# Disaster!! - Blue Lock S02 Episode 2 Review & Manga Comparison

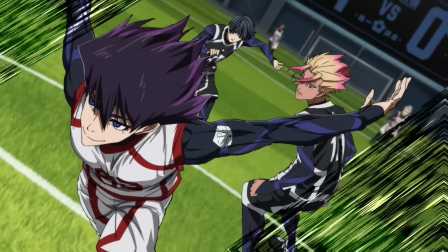491s
was really butchered i mean what the hell is even this karasu looks weird the image looks stiff it's a png slideshow again what
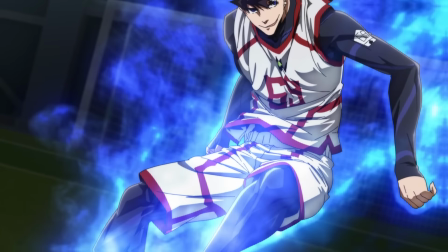499s
the hell they're thinking i don't know man i don't like this and also him taunting isegi and hiyori interfering all of this was the same as the manga and it
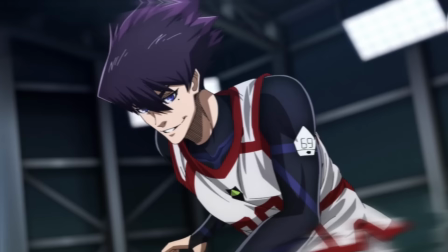507s
looked nice so i'm not going to cover it then we get to karasu actually cutting off isegi from rin i still hate the use of cgi here which looks
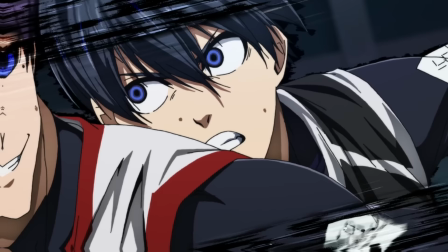514s
really stiff however i really loved him cutting off rin like this i think it's a brilliant non taxing quick animation this kind of makes
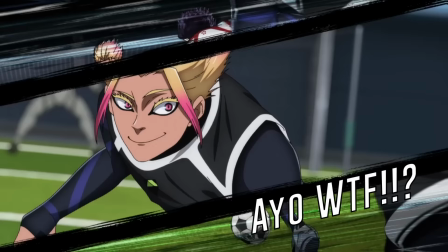522s
me think the studio is really doing his best and honestly I wouldn't care for the animation if it wasn't for the stupid pacing with them cutting a lot of scenes
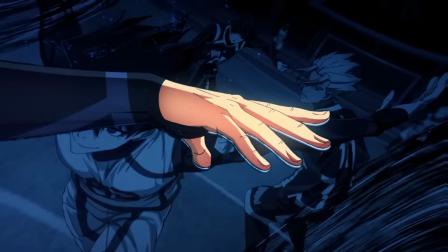530s
but I digress again because next they actually gave us an anime exclusive scene when EC was understanding Karasu's weapons and I honestly really
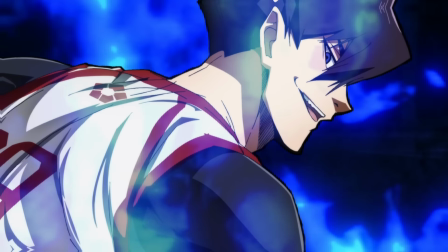538s
loved this addition and also when we talk about the studio doing their best I feel like they are caring about Karasu a lot here which he
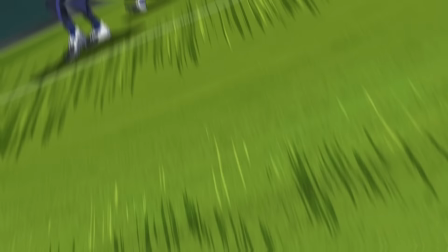545s
definitely deserves it but enough of Karasu it's time for the ninja you see after three players pressed Karasu.
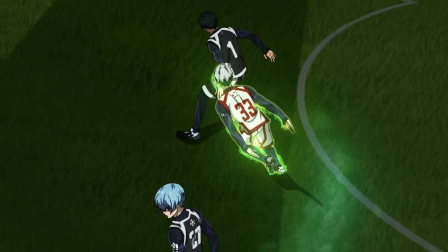551s
He did not dribble past them but actually passed the ball next to Ren who Otoya had him taken completely by surprise.
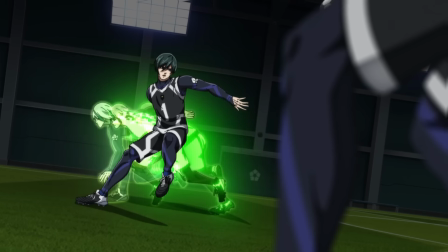558s
And also this style of animation for Otoya's movements is a bit weird. You see I kind of like it but at the same time I hate it.
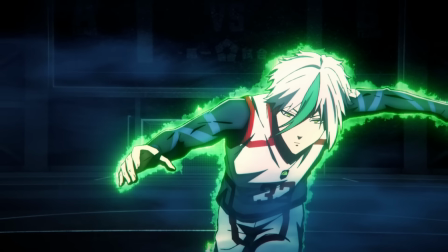565s
I hate it because of the low frame rate but also love it because it really looks like he is super fast.
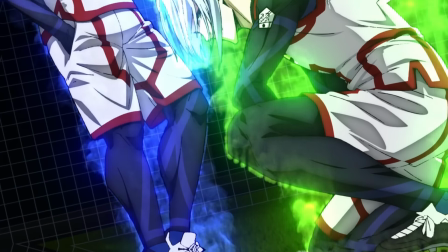571s
Then we get the assassin and the ninja scene which looks cool.
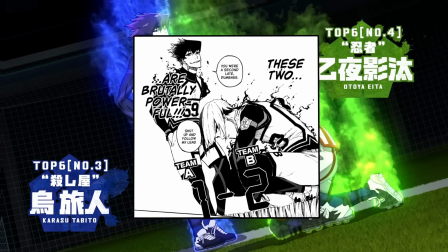574s
I mean I loved it in the anime far better than the manga, especially the voice acting of Karasu and Otoya who are roasting each other.
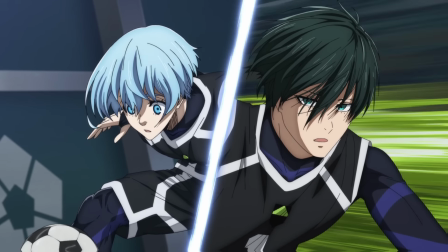580s
Following this, we actually get a very important scene with Hiyori copying Iseki,
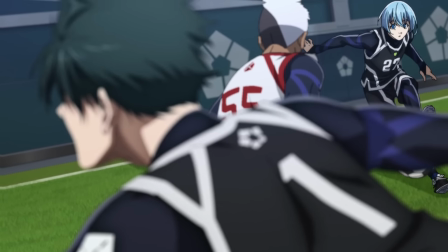585s
and the latter realizing that he has amazing passing, which by the way is very important later on.
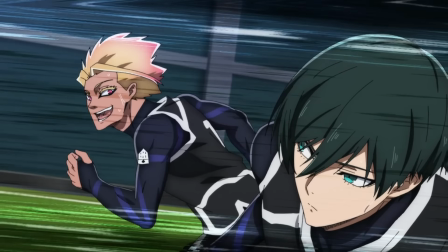590s
But then man, look at this, Rin goes and shows everyone why he is number one.
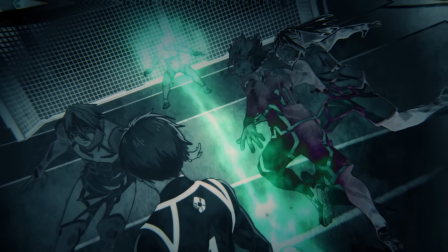595s
Because what he did next, him hiding his shot between Shido and Chiguri was actually such a great move.
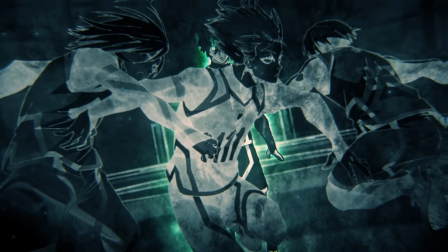601s
No, no, no, no, scratch that. this move was not great it was world shattering technique that he actually seems to have pulled off through instinct
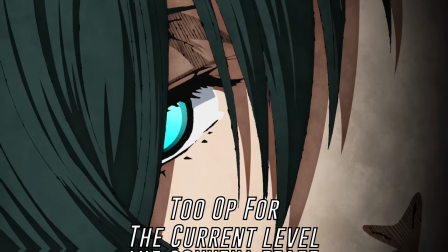609s
which i know i'm saying a world shattering technique without stating what it is because it will be explained i think in season four and you will understand how
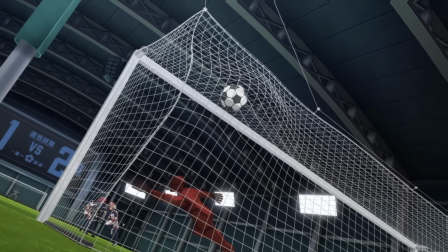617s
big of a brain move this is and honestly i absolutely love this art style they used for it the whole thing blacking out and it's looking kind of
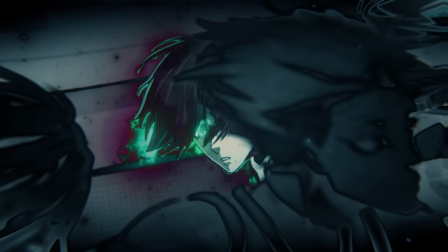625s
teal kind of like iran's aura and then him shooting and scoring without the goalkeeper even realizing what happened everything worked to perfection and so overall
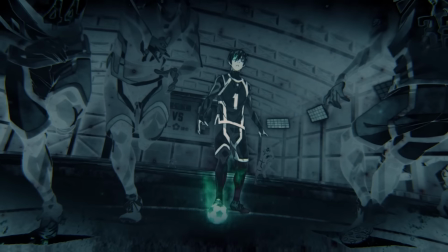634s
i really loved this scene and mind you they took their sweet time with this they flushed it out so much in the manga this whole thing was in three pages
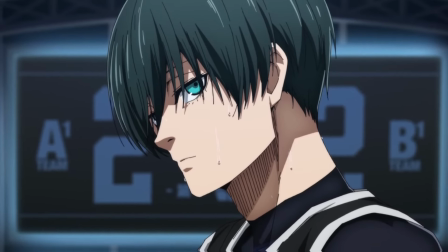642s
however here they really did it justice and as i was watching this i thought this was amazing however what came next was even
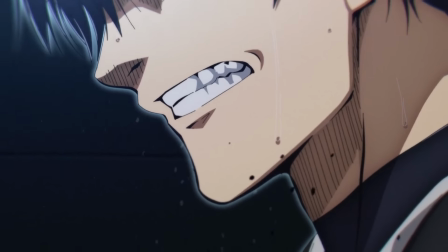650s
more amazing i'm talking about chiguri's sprint the whole thing leading to iseki and chiguri thinking of a breakthrough actually is the same as the manga so
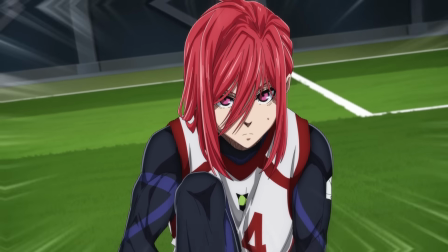658s
i'm going to skip it what i am going to talk about is actually the pacing of chiguri's breakthrough it's so right and the animation man it looks
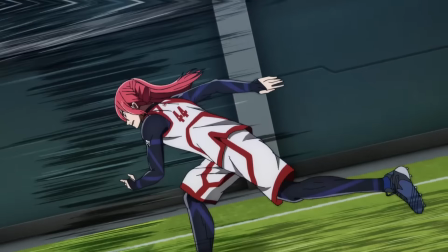666s
super super clean i mean they use cgi here and there but overall i didn't mind it at all it looked amazing especially here with chiguri
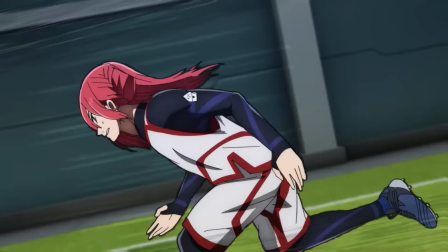675s
charging like a dragon ball z character they really treated us with this one now talking about chiguri's breakthrough although it was amazing there were a few scenes that
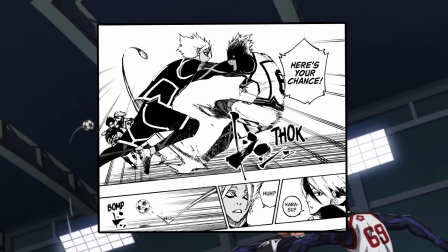683s
felt odd first karasu's cross here it looked amazing in the manga however i don't know about copying it for a moving scene in an anime it just felt
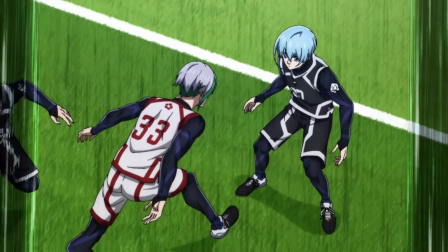691s
weird and kind of doesn't explain what is happening then otoya's breakthrough the match chigiri what's up with the cgi still frames i just wish they
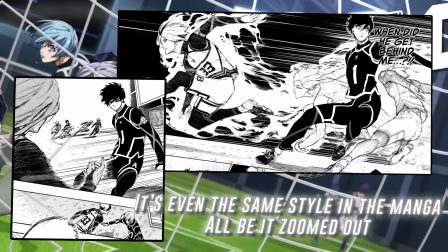700s
used his previous animation for the breakthrough it would have looked so much better anyways for the next scene i want you guys to actually focus on Hiyori a lot,
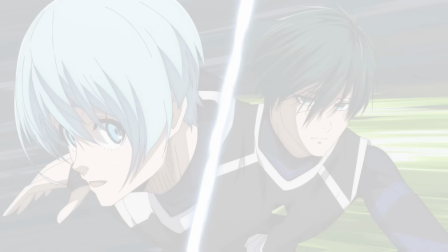709s
his passing is not just amazing, it's actually close to perfection.
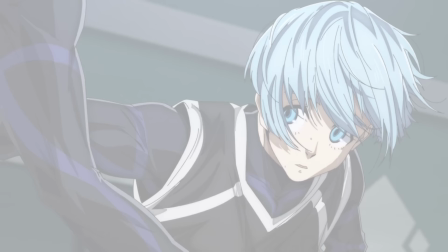712s
But more importantly, his cool-headedness here, he reads the situation slowly, he analyzes, and then he adapts,
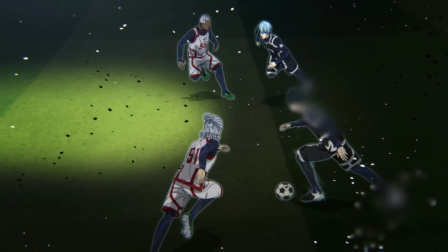719s
which is very crucial information for the U20 game and later for season 4 and 5, so please keep this in mind.